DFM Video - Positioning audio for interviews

So now we're going to jump into positioning audio and how to handle the audio equipment in interviews and also where to position it. So first I'm going to take you through how to clip the lavalier mic. This is again like the receiver.
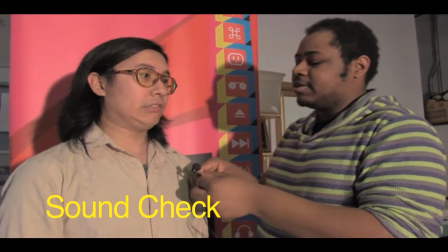15s
So I always want to clip it pretty much under the chin and also in the angle of whistler speaking.
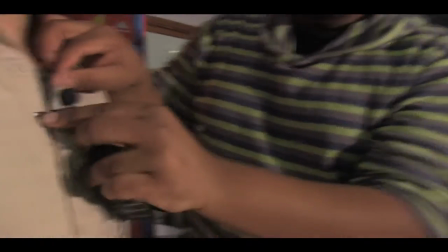25s
low enough so it's not intrusive, but also where they'll still pick up good audio.
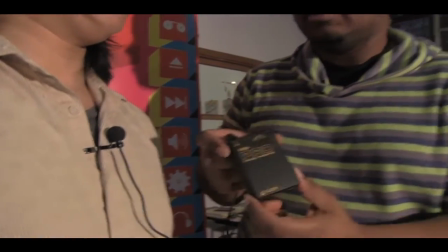32s
And then also they can easily clip the receiver to their belts or put it in their pockets.
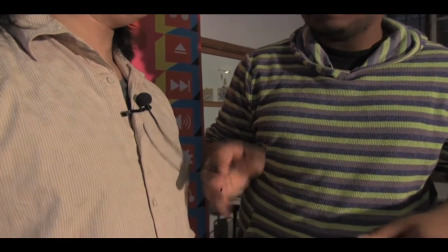39s
And even though I'm not seeing it now, I would easily have people set this through their search so it remains pretty much invisible. And then also for positioning,
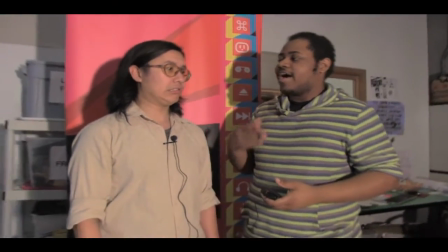47s
a really standard way of how to compose interview shots is to make sure that the
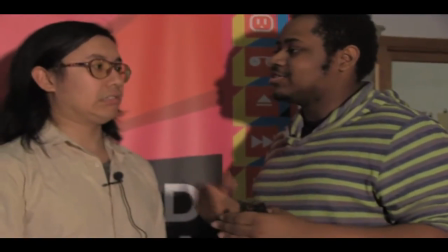54s
interviewer and the interviewee are standing in a V so that you can still see that they're talking to each other,
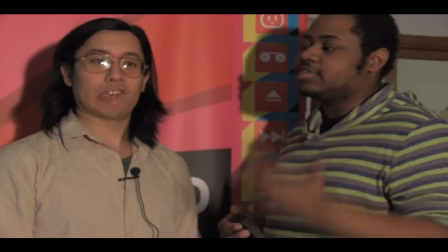61s
but also you can easily face the camera. It's a really good angle where you can sew both aspects of it. So now I'm just going to go through how to position for a handheld microphone. Also, another key important for this one is to make sure that it's on, because I've had interviews where people forgot to turn on their audio equipment, and, yeah, it blows. So be responsible. Make sure it's on. So for these, I want to make sure that they're holding it, and that they're holding it, well,
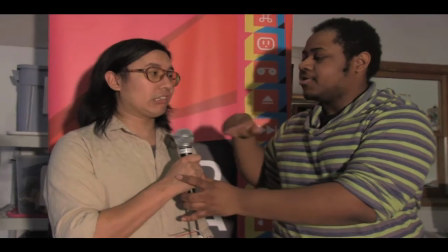92s
about here, where it's, like, can still, it's, like, low enough so it's, like, not cutting out so that you can still see their head and,
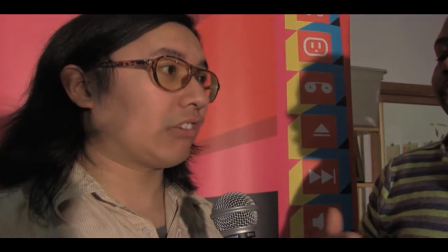100s
like, the microphone isn't blocking it, but but also close enough so it can still pick up good audio.
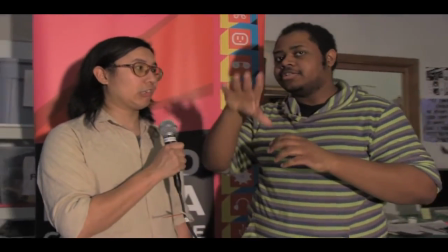106s
Audio also, they travel in triangles, so angle them at 45 degree angles from where the sound is coming from. Then also another key importance is also to make sure that people are holding it with their less intrusive hands,
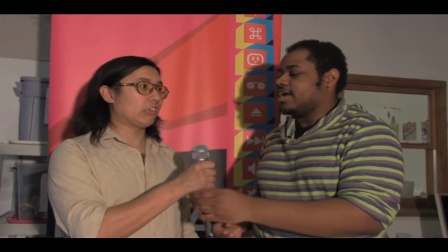123s
so that when you're holding a microphone, you're not holding it in front of people's faces,
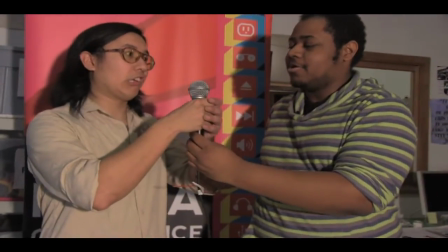128s
but per se, maybe holding it with this one,
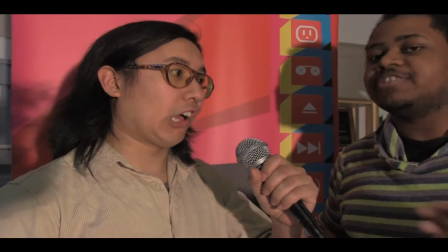130s
where it could be better angle so you're not like obscuring a person's face and look at that beautiful beautiful face all right cool and then so lastly we're going to just like so you like positioning for a
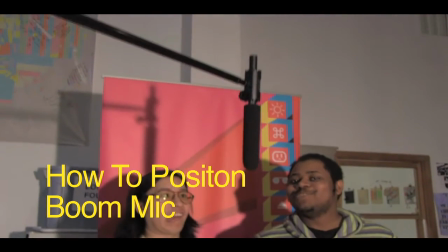145s
shotgun on a boom so you'll see this a lot in really low budget shows where you can see like the
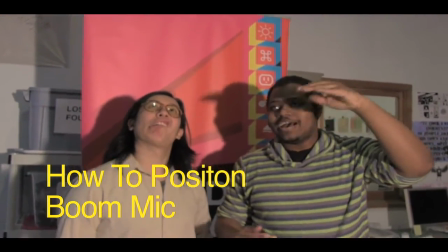151s
the shotgun mic in the frame like um so the so usually a person holding it off camera
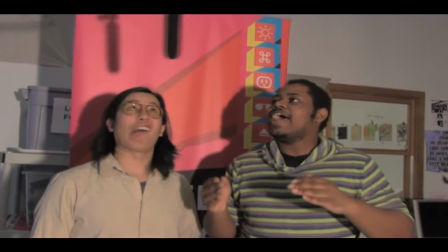158s
and easily they're holding the they're positioning it at like again like an angle where it can still pick up the person's
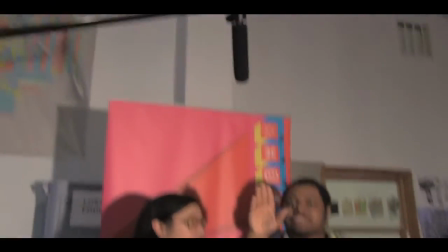166s
it can still like pick up good audio for a person and it's easily angled it a little so it can get like the best quality again it's like a person's outside the frame and also you do not want it to lower on into the frame that you'll see a lot in bad black exploitation films a lot.